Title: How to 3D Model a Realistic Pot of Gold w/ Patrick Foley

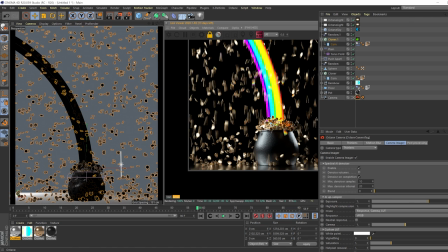So you can see it has done a good job of really blurring out all the noise that happens from
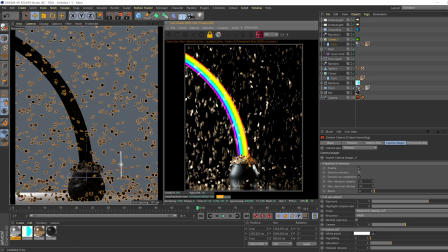the motion blur. So I'm not going to have that checked on for now, but it's good to know. We're almost done here. As you can see, we got the motion blur. We have the coins built out. We've modeled and lit almost everything. Now we just have to worry about some post settings and finalizing this whole image and rendering it out.
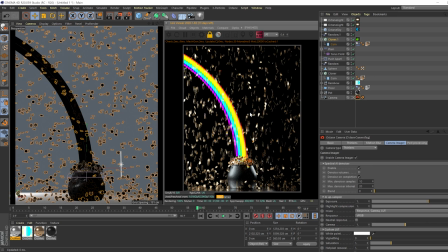So looking good here, but it could use some work.
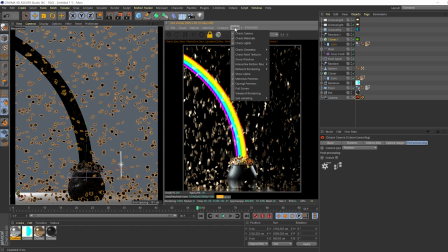So the first thing I'm going to want to do is start working with the post-processing. So making sure in the option tab, making sure that the camera, the check camera is on.
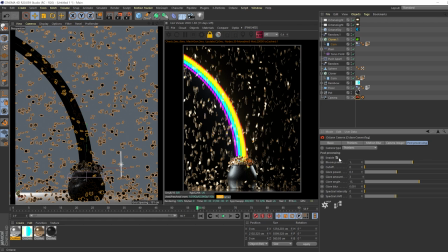You're gonna enable the this guy here, and you can see real faintly that lighting by the rainbow is popping out. And that's good for a couple of reasons. One, because we can see a change, and two, we know that the rainbow is in fact giving off some luminosity.
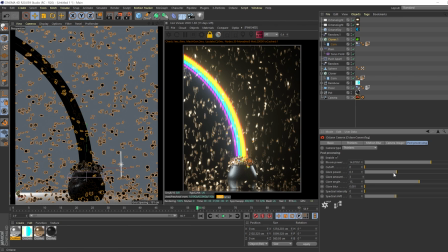So let's take the bloom power up. Looking nice.
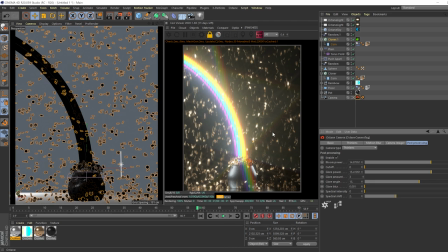And let's take the glare power up a little bit. And this is how we get this kind of like glowy looking glares. And especially with the coins, we'll want some of that.
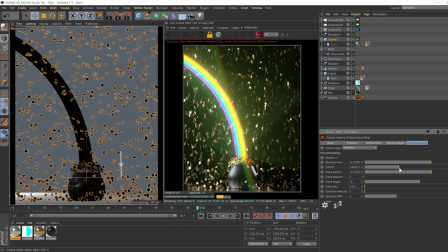But the newest version of Octane, they added a cutoff feature, which is really nice because we can cut off some unneeded.
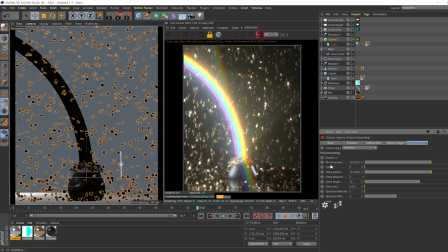It's like a threshold button, if anything. It's like taking certain parts that don't necessarily need a ton of glow and just deleting them from the mix. So I do like that. So the glare amount, we can take that down to 2.
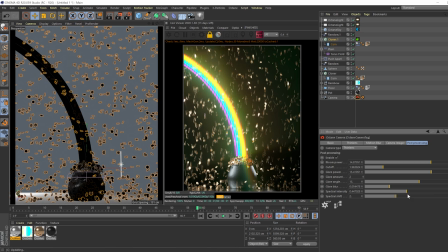We can blur the glare a little bit at a spectral intensity that gives it like that film burny look by the light edges. So we can take that, and that should be good. And the bloom power, we can take that down maybe a tiny bit.
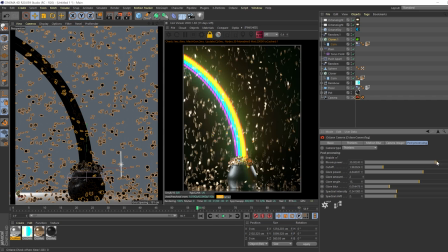Ideally, we want this thing to be realistic. So instead of taking the bloom power and the glare power all the way up so we have this crazy image, we want the light to do most of that.
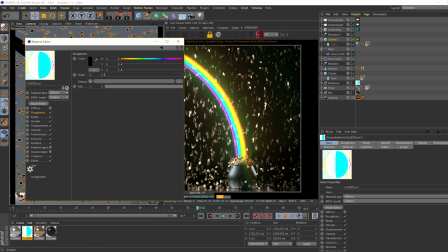So to do that, we didn't really edit the light settings. So if we have the, what do you call it? If we have the, where are we talking about? Sorry. If we have the,
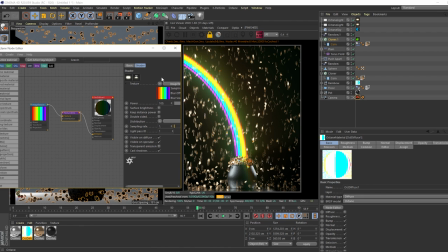node editor out, sorry, then we should have no problem in just increasing this light.
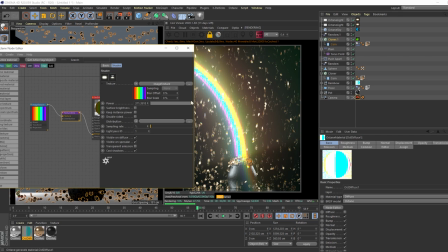So what we're going to do is take the power and just increase that.
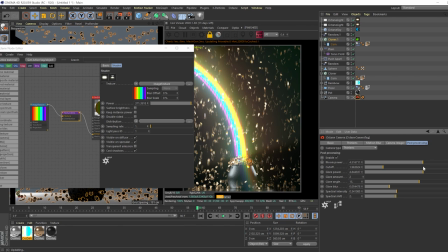And that should be good. And we still don't need that much bloom. Or glare, for that matter. Maybe a little bit more bloom than the glare. But that's looking good.
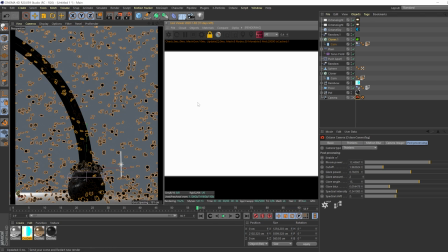So I think that should be good. And right there, we have a nice
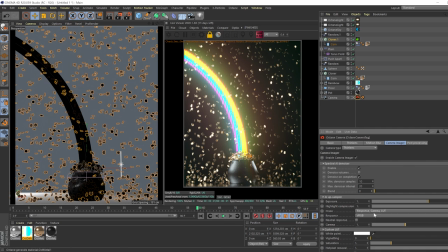image. So let's re-render that. And we're looking good. Now, we have this great image, but I think we need to add some... mess with the gamma and the exposure. So since we're on sRGB, this gives us, especially with the highlight compression on,
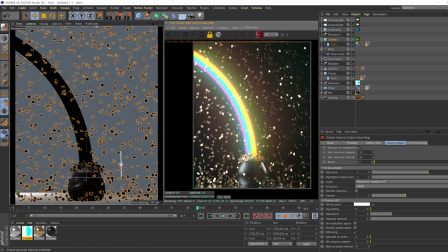this gives us a generally flat looking image, which is not typically what we want.
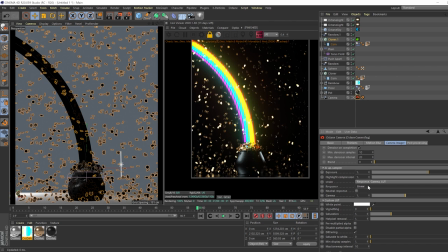Of course, this is it looks fine, but instead of applying just like a custom LUT, we can kind of manipulate this a little bit further,
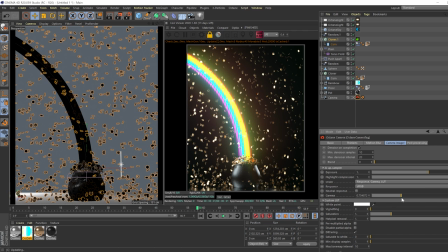especially if you aren't taking it into Photoshop or another program to light or to color this a bit further.
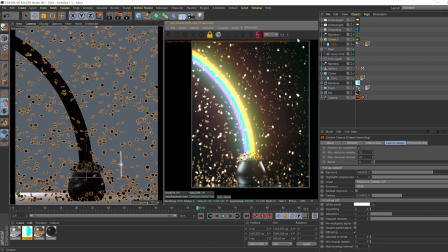So we can take the gamma down a little bit and the exposure up. So to me, I kind of like these images looking crispy, and that kind of does it for me there.
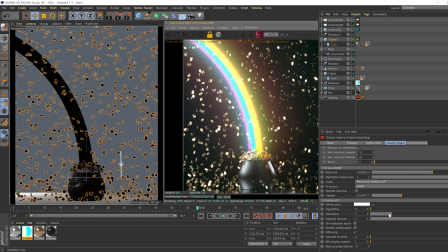And because this should be a colorful image, you should have no problem in taking the saturation and just kind of bumping up a little bit. I know the rainbow colors would actually probably be affected here.